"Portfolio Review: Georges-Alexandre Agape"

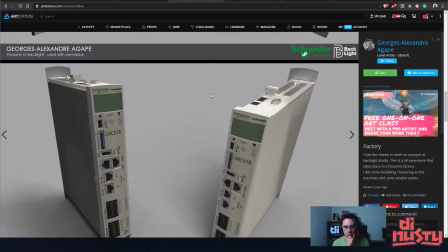504s
I don't understand. Ooh, these are cool. Distracted.
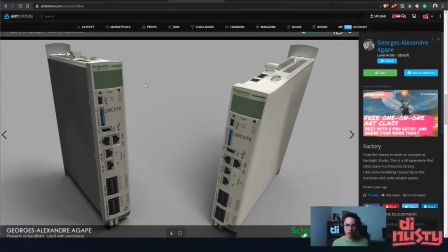512s
Oh man, these are really cool. There's a ton of opportunity for roughness separation here. These being much more reflective. These being metallic. These being more plasticky.
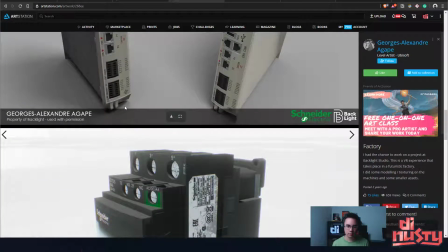523s
Or like a painted metal. Oh man.
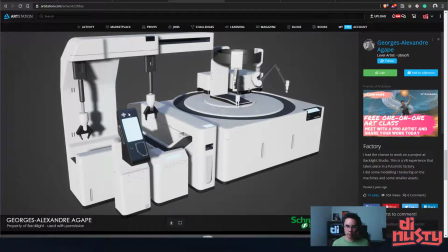532s
Yeah, these look like you can grab stuff or press buttons or...
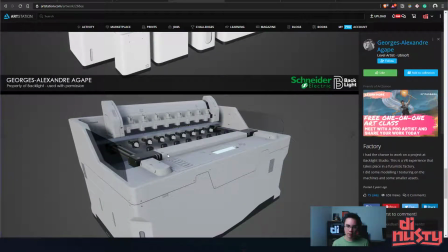538s
Yeah, this is cool.
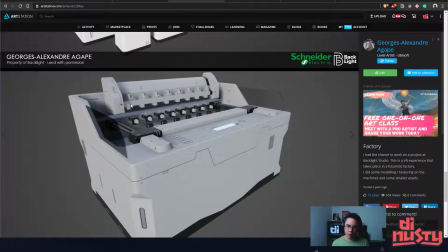542s
There's an issue where like the ambient occlusion isn't really, like the AO could really help make these elements separate themselves a little bit.
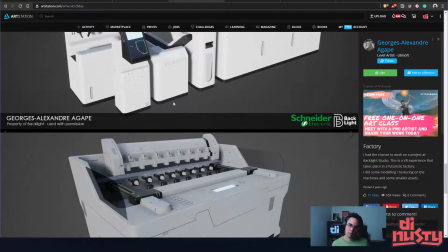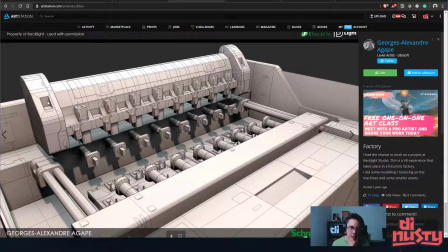559s
Wow. So lots of decal work, lots of floating elements.
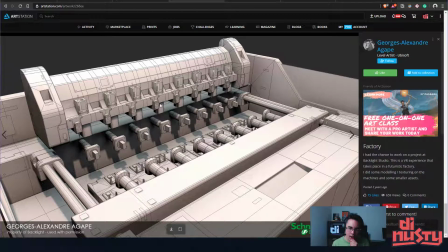567s
So there's not really, I don't think there's any baking going on in here. This looks like weighted normals and floating decals.
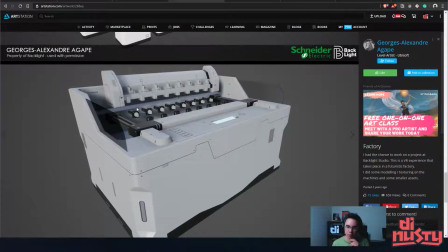579s
Nice. Man, you can get away with a lot with floating decals. That's good.
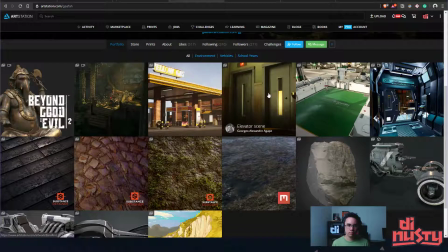586s
Let's see here. Oh, yes.
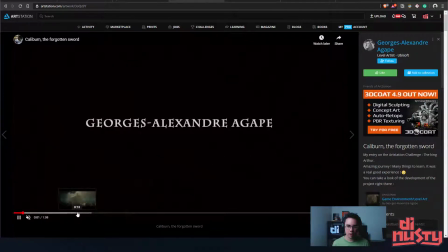594s
I'm sorry I muted your stuff. And I'm
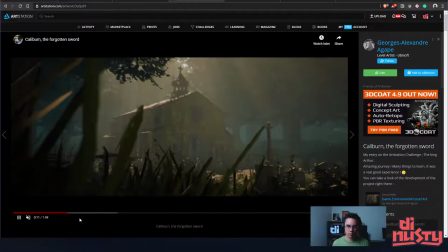599s
fast forwarding through the... Ooh. Ooh.
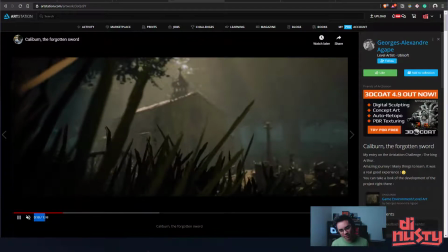605s
This. Hang on, hang on.
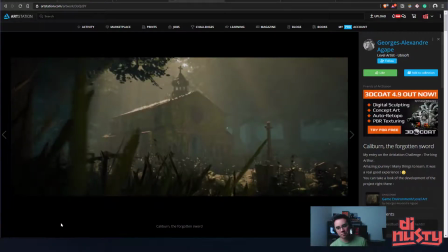612s
Dude, it's... Okay. Yes. So...
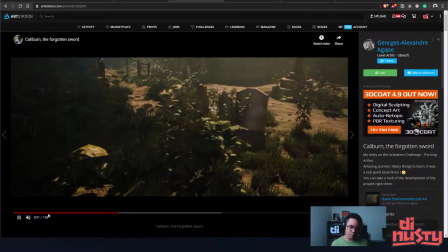620s
Yeah, that's cool. It's funny because it's so simple, but the camera's already moving when the shot starts,
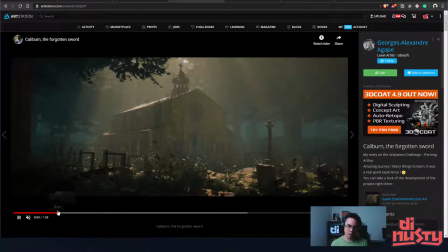629s
and the slow doff shift, and then I'm like, what is that? And then I see this. There's a little speck here. I see another one flying up here. I need to...
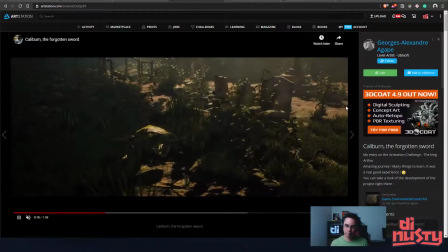640s
Sorry, I forgot to link you guys this stuff. That initial shot is very, very strong.
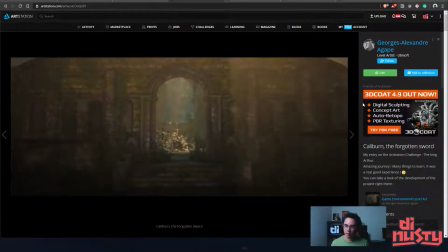651s
I got some Jay Cummings feels going on there.
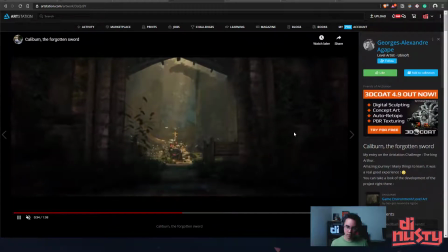658s
This is also very, very strong. Everything is focused on this. This shot with having the plants here, great way to break up that huge frame, to just put some stuff on the side there.
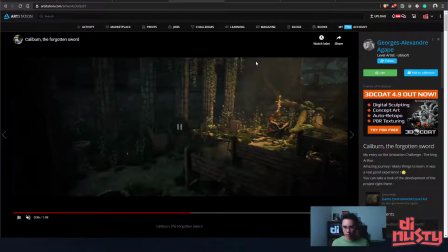672s
Just really, it destroys this like really simple silhouette, which is great.
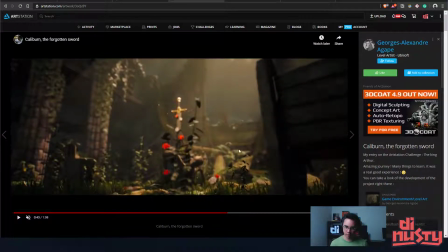683s
So this one's a bit of a shame. Like this plant here should just be like right here, because it's like right in the way.
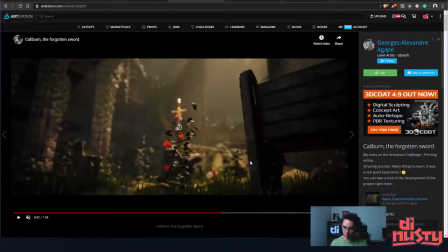692s
See, and then you end up getting some weird artifacting that you probably can't avoid.
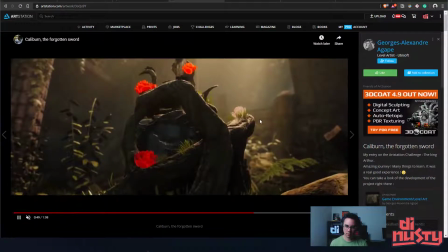698s
It's a bit of clipping and doff and yeah. Well, those flowers are glowing.
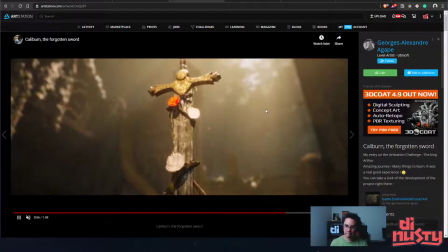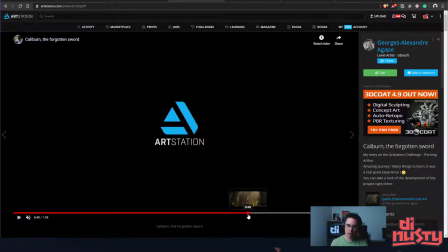711s
Yeah, that's cool. Nice. So your cuts are really strong.
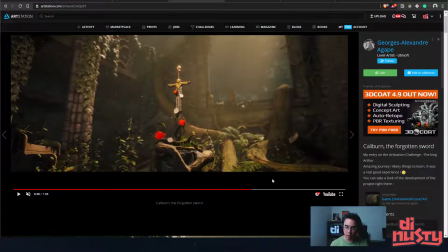719s
Your compositions overall are very strong, minus this one here with the plant in the front.
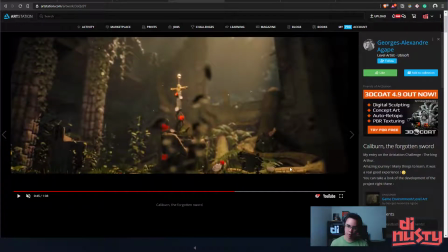726s
Just got to put it to the side and you're gold.
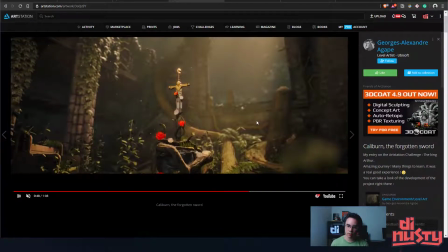729s
The little subtle particles floating around is a really nice touch.
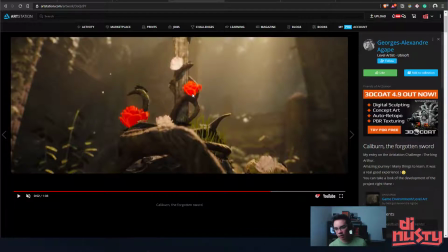737s
These feel weird to me. I think maybe you're intending for them to be glowing, but they feel like
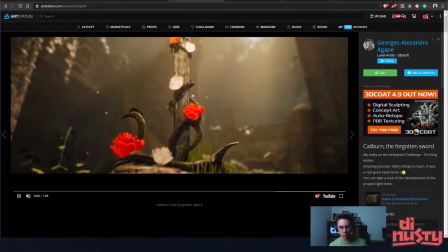747s
they just feel out of place, I guess, to the rest of the scene.